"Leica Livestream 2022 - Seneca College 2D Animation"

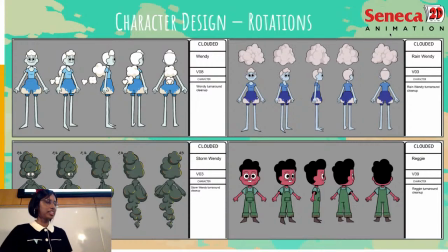make the shapes Wendy had rounded to give her this feeling of being a cloud. When she's feeling extreme emotions, she changes to Storm Wendy and Rain Wendy. For Storm Wendy,
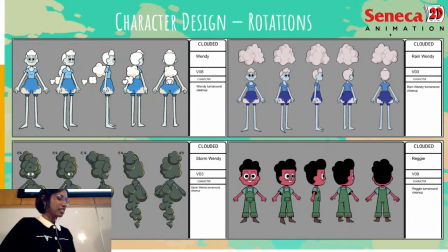we tried to make her design look like a storm cloud, and for Rain Wendy, we decided to like make her hair transform into this little rain cloud that hovers above her.
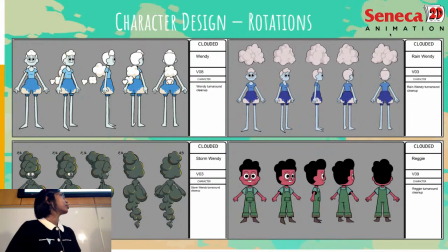For Rain Wendy, we went with more blue colors to give her this feeling of her being sad. For Reggie's design, we wanted him to contrast Wendy, so we used
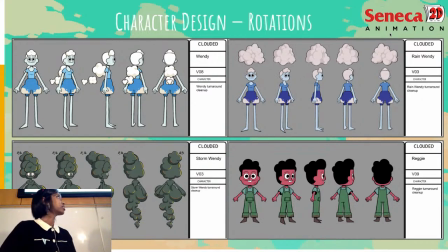angled shapes and have him be more square.
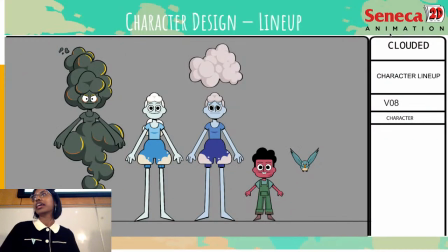Here's the character lineup.
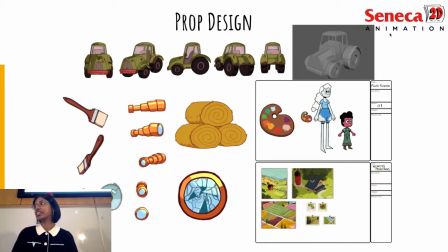Here's some props that we did. We did a tractor rotation and made that into a 3D model. Shut up, Katie. Get up here. Here are the telescope designs and like some paintings that she's done.
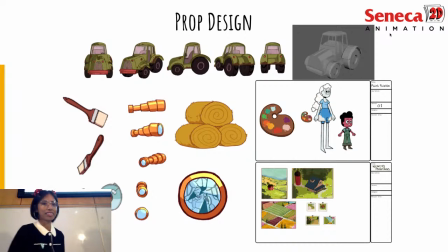And yeah. Oops.
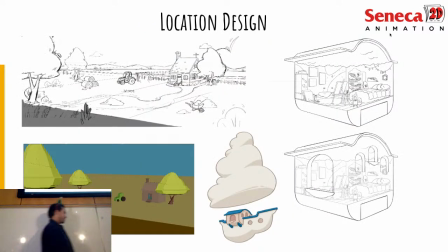Sorry. So yeah, again, hi, I'm Leana, and these are some of the location designs. We didn't get a chance to really like nail the color just because
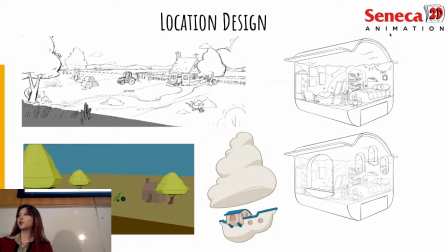I think we went through a lot of like script changes throughout like the process after sequence week. We had like a whole shed that Angelie and I worked on, and that got kind of like cut out of the script.
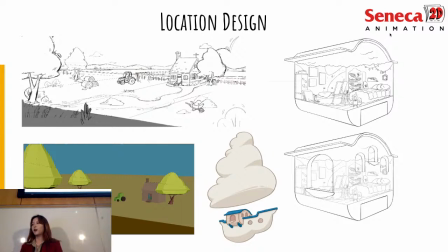So we went through a lot of changes in terms of how things are placed, and the story map changed quite a bit. But yeah, so on the
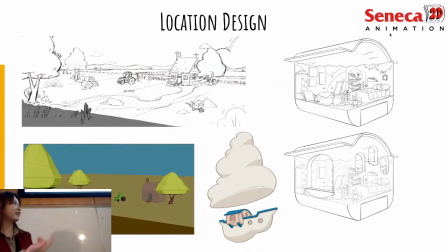left, is that left? Right? Sorry. Yeah, on the right-hand side, we have Wendy's ship and the interior. We won't see much of it in the film. Pretty much you'll see like the side with the paintings on the wall, but we really wanted to explore the spaces that she lived in,
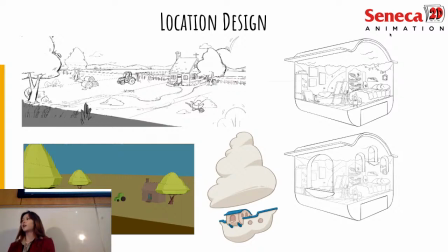just to get a feel of, like how this character would behave and the things that she would interact with. And also shout out to Mindy. She helped us a lot with our location design, and also we've got some help from some alumni, Bree from Sikfon.
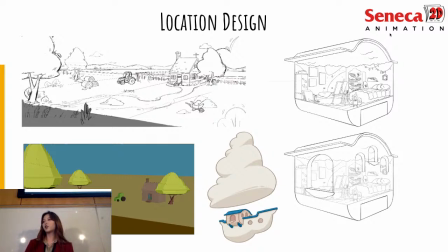And then we have the exterior of the ship down there by Angelie with some revisions by Aidan. And shout out to Christine for making the 3D model of the farm. It's helped us a lot with figuring out boards.
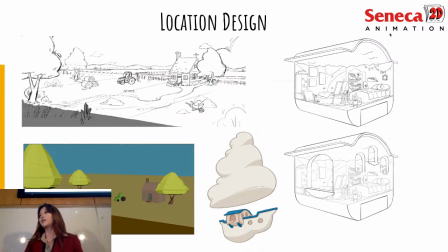It's gonna help us a lot down the line with layout as well, just to, just for consistency's sake. And yeah, pass it on to Jason.
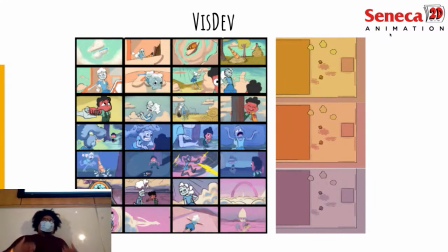Hey, I'm the guy that works on color. There wasn't a lot of color exploration at the beginning of the process of this, just because we wanted to kind of nail the story beats down, just so we can have kind of like an obvious like happy
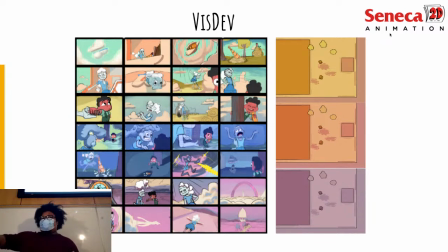transition and resolution kind of flow going on. The main thing that we did want, though, with the earlier Viz Dev stuff was having very pastel-y colors, very saturated colors, similar to Looney Tunes, kind of I want to compare it to.
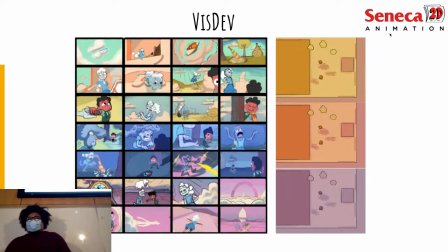With the sky being like not quite the blue we're used to, and the clouds being not quite the white we're used to, just to bring the characters out forward.